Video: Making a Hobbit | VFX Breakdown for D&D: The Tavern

But time management is a really big part of filmmaking, and sometimes you have to get a sketch out on Monday, and so you have to be able to balance the amount of work you put into one effect
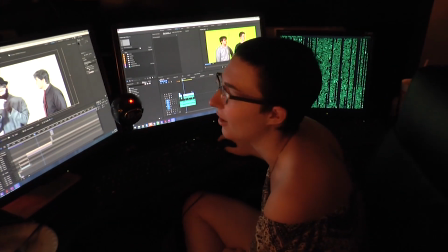[4:06]
versus other effects versus the sound or any other aspect of the video that also has to be done at the same time. And at the end of the day, no matter how much work you put into a single effect, it still won't change the fact that maybe you could have shot the footage a little bit better.
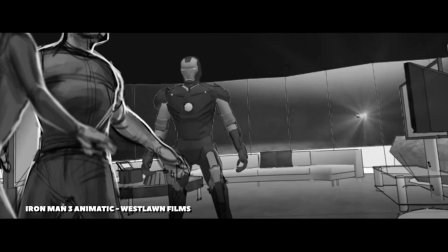[4:19]
Honestly, half the battle for making realistic visual effects is knowing exactly what you
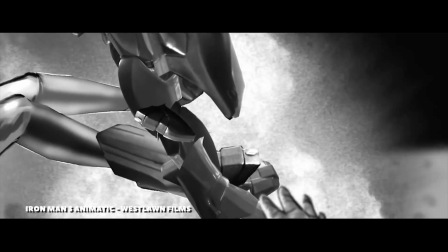[4:24]
want to be your final product and how to achieve it before you ever even set foot on set.
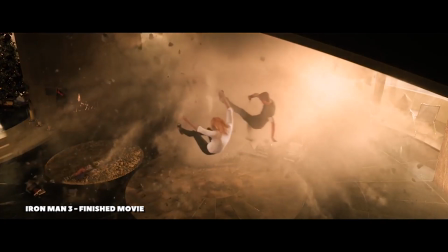[4:30]
Pre-planning and preparation are absolutely the number one priority when doing visual effects. Fixing it in post is not impossible, but is honestly really difficult to do, because if you weren't planning it out, then something isn't going to match up.
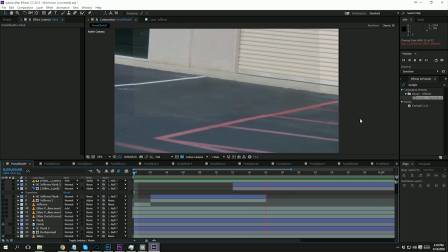[4:44]
I actually have an entire video on that situation. I released it a few years ago as part of our 10K week. I'll link that in the description if you're interested in checking it out. But to see an example of all this stuff in action, let's take a look at our video D&D The Tavern.
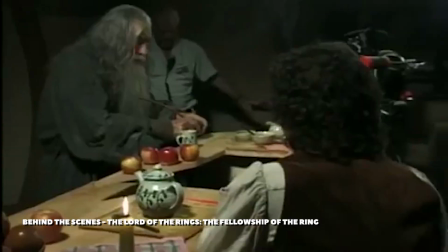[4:56]
I was very excited about doing this video because I had watched a whole bunch of behind the scenes stuff on the Lord of the Rings movies. Unfortunately,
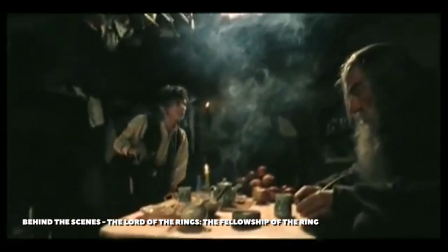[5:02]
I wasn't really able to try all of those creative methods because they involved a lot of money and construction that I didn't have time for. But I didn't just want to take a green screen element of Ethan, shrink him down, and then stick him into the scene kind of off to the side.
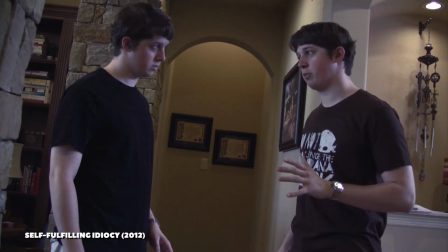[5:15]
That's basically just the split screen effect.
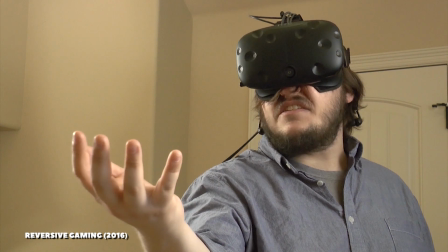[5:16]
It's one of the easiest effects to accomplish, and we use it in our videos all the time, even just to duplicate props that we couldn't afford more than one of.
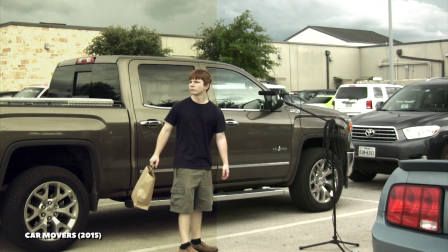[5:24]
Sometimes we use it just to take the microphone out of the scene because there wasn't any other way to get it right in front of the actor's face.
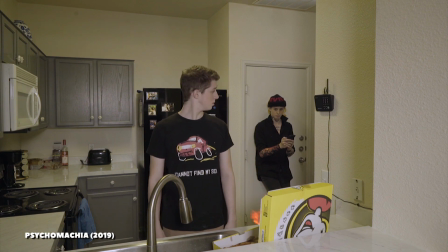[5:30]
I didn't want to just do that same exact trick for this one because it's really easy to see when it's being used.
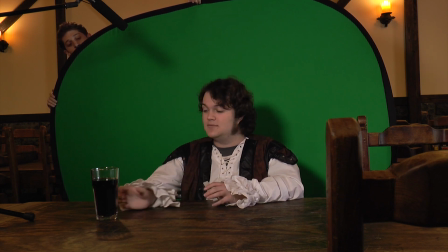[5:35]
So we planned out some ways for Ethan to interact with pieces of the environment that the full-size actors were also interacting with.
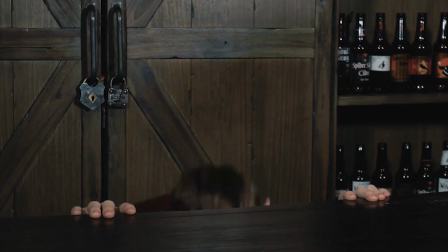[5:42]
So for example, this first scene of the party walking into the bar, I wanted it to actually feel like different sized people were approaching the same surface.
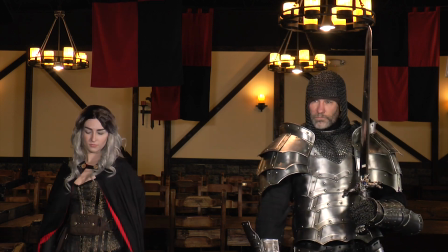[5:50]
We started with a shot of Allison and Porrick just walking up to the camera without any kind of bar or Ethan in the shot at all.
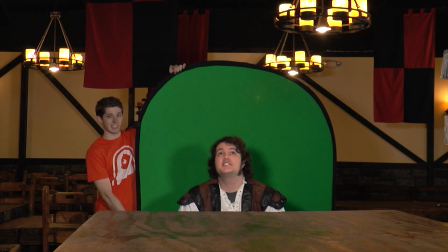[5:56]
We then got a shot of Ethan covering about double the distance that our other two actors did,
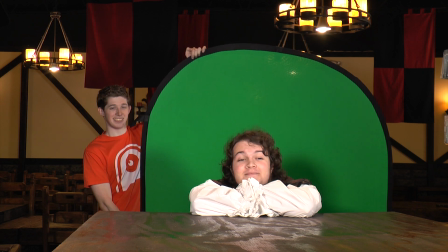[6:00]
all in front of a green screen and approaching an actual wooden surface, the height that we wanted it to be on his character,
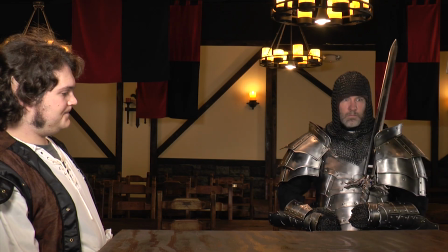[6:06]
which is much higher than it would be on the other two actors. As a nice little cherry on top, we also made those actors approach the bar so that we got their reflections in the wood.
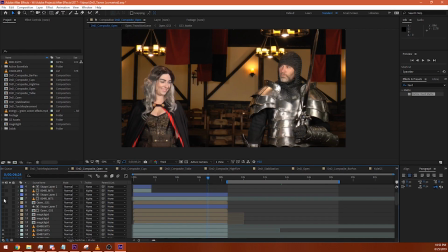[6:15]
I cut Ethan out of the green screen, masked around the other footage,
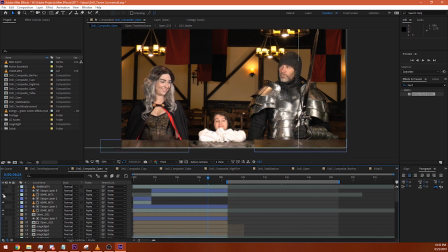[6:18]
and then I lined up the pieces of the bar so that they matched the portion Ethan was leaning against and also had the reflections of the actors as they walked up. Thankfully, the table reflections were really low detail, so they didn't have to be exactly right. In another shot, we have the party sitting at a table and water being delivered to them.
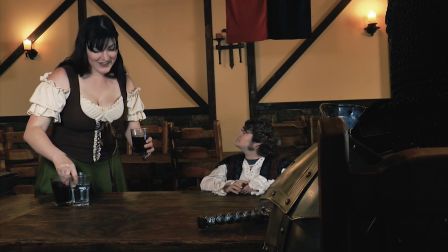[6:34]
This shot was entirely in there because I really wanted to have Ethan pick up something that one of the other characters had already touched.
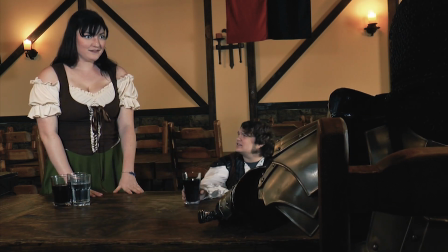[6:40]
Rachel sets the glasses down, Ethan reaches for one, picks it up.
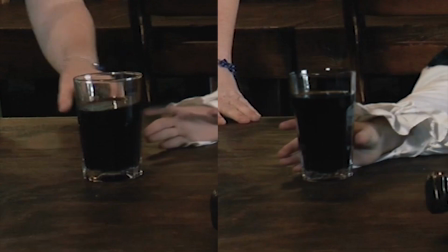[6:44]
If you look closely though, it's a different glass that he picks up because the two glasses weren't exactly identical.
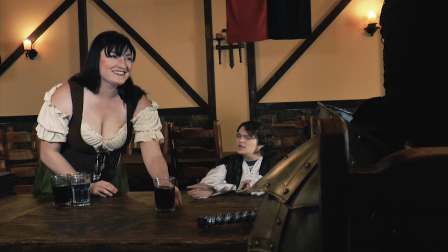[6:49]
The trick here was using Porik's arm to mask the change from one glass to another.
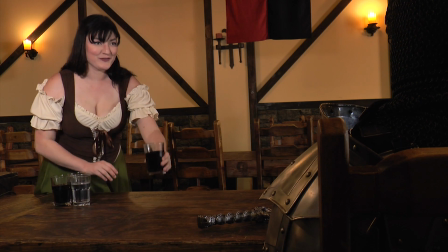[6:54]
We had a base clip of Porik at the table and Rachel dropping off the glasses.
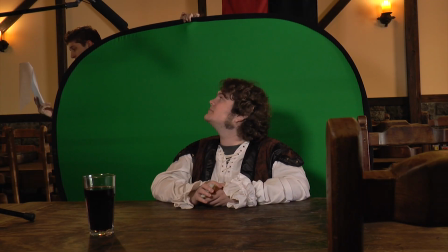[6:58]
Then we had another shot where we placed the bigger glass a proportionate distance away from Ethan and sat him in front of a green screen. He reached for the glass,
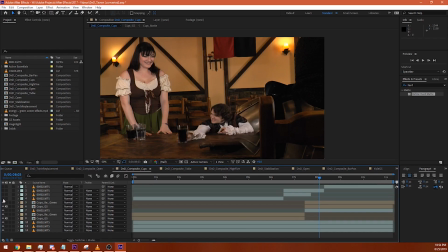[7:08]
did his whole action, and then we cut him out, resized it, and inserted it, blending the top of his table in with the rest of the table, masking out Porik's arm by hand, and then using the frame where it completely obscured the glass to change from one piece of footage to the other.
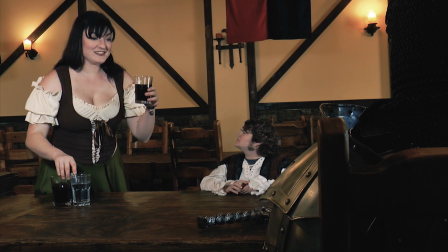[7:21]
I also timed the actor's actions very specifically so that Ethan is already reaching for the glass before it changes. With all these different parts moving out of sync, it's much less obvious the exact point at which the glass changes over, and you're less likely to notice just casually watching it through.
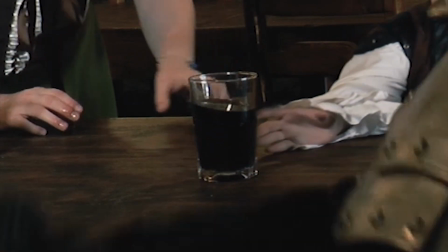[7:36]
Looking back on it, I think the only thing that would have made it better is if I could have found an exact replica,
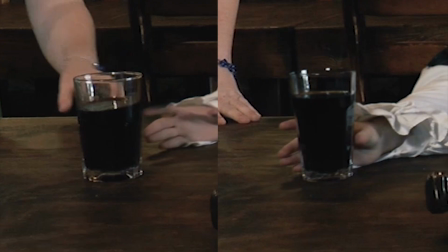[7:41]
like scale model of that glass, because then there would be no way to tell that it was a different cup. But that was just one of those things that we
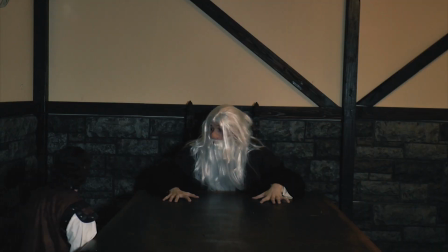[7:47]
just kind of had to decide wasn't worth putting the time into because it was close enough. Our last big group shot was everybody approaching the old man and then eventually taking the map that he gives them.
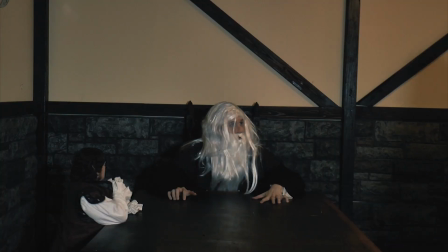[7:55]
You'll notice that Ethan is alone on his side of the table so that I don't have to deal with him overlapping with anyone else because that would involve a whole lot of rotoscoping and nobody wants to do that.
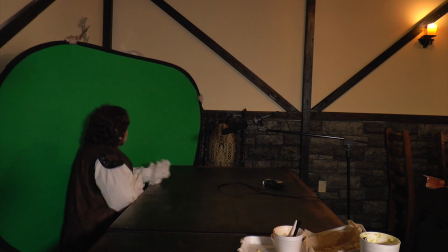[8:03]
He basically just walked on his knees in front of the green screen so that he was correctly level with the table, and we just had two different copies of the map prop,
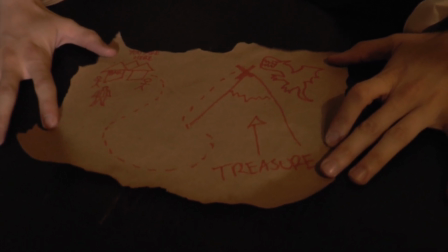[8:10]
one regular sized one that the old man sets down and one really big one that Ethan grabs when he walks off.
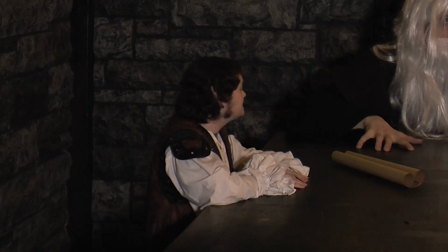[8:15]
Another thing I had to add in this shot was a shadow because Ethan wasn't actually casting a shadow on the wall, the screen was blocking it.
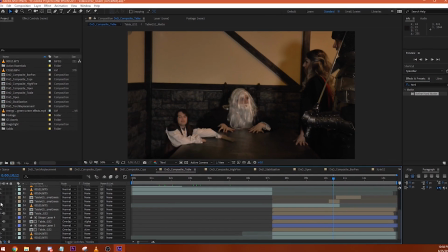[8:22]
All I did was copy his footage, turn it completely black by lowering the luminance value.
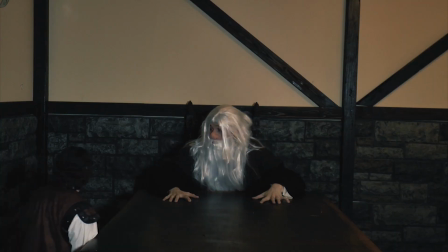[8:27]
I then made a copy of that layer and then used three-dimensional positioning built into After Effects to align it with the two walls.
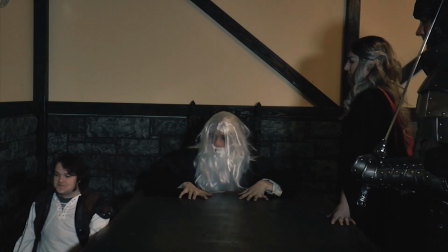[8:34]
That way it would accurately be cast on the corner of the room.
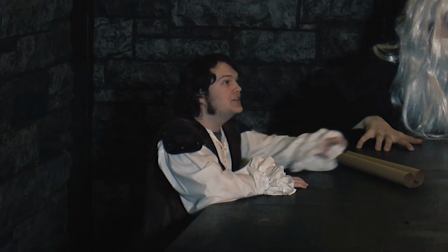[8:37]
I blurred it, lowered the opacity, and it actually made a really convincing shadow, especially with all the other strong shadows in the scene as reference.
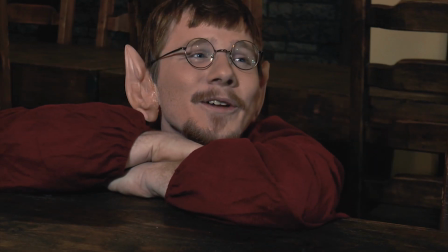[8:43]
The rest of selling Ethan's and Jeffrey's size, for that matter, was just creative camera angles and the close-ups, and making sure everybody's eye lines were pointing in the right direction. A little bit of convincing acting goes a long way, by which I mean looking up. There you have it, that's how you make a Hobbit. If we had gone in there without having planned any of that stuff ahead of time, it would not have turned out nearly as good. The fact that Ethan is touching things and moving things and casting shadows, all those little details make it feel like he's actually existing in that same world, and it's really hard to make that look right if you just kind of show up, get him in front of a green screen, get the other footage separate, and then hope that you can get everything done later on. And that's pretty much all I have for today. I have an entire list of other videos I want to get through that I've been kind of compiling into different categories. If there's any specific video that you want to see a VFX breakdown on, let me know in the comments. Thank you for watching, I will see you next week, and I will now fly backward into space as this video ends. Bye! Hi there, I'm Kyle from 2 weeks Later, and I'm here to tell you about our store on DFTBA.com. We have a lot of cool stuff over there, and a lot of cool stuff that we want to add to it, but we can't yet because we haven't actually sold enough of the original stuff to break even because I don't ever advertise anything,
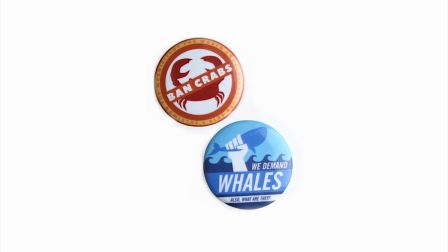[9:51]
but I'm gonna start now, so here we go. We've got lapel pins, we've got vinyl stickers, we've got campaign buttons about crabs and whales so you can tell everybody exactly how you feel about the big issues. We also have this authentic book of boats made from genuine Bible skin, and including this very nice golden logo and a black ribbon bookmark so you know it's the real deal. It's also completely empty on the inside, which means you can fill it with whatever you want, ensuring centuries of theological conflict once these are all found in the collapsed rubble of our civilization.
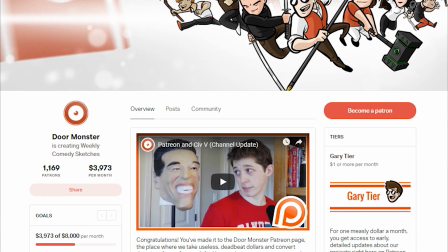[10:16]
If you enjoy our videos and you'd like to help us make some more, you can also go on over to patreon.com/doormonster.
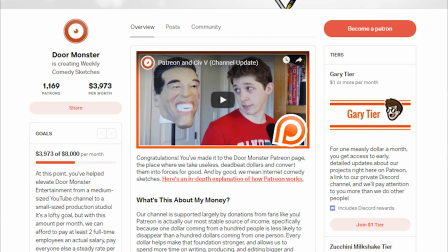[10:21]
For your monthly donation, you'll be able to get several cool community perks, such as your name on the end plate of these videos, which I actually forgot to do the last couple of times, but I won't this time because I just called myself out. All Patreon donations go directly back into the channel so that we can do things like get Ethan back here so that he can do these Patreon advertisements as God intended. Bye. Anyway, I'll let you get back to whatever the hell's going on here.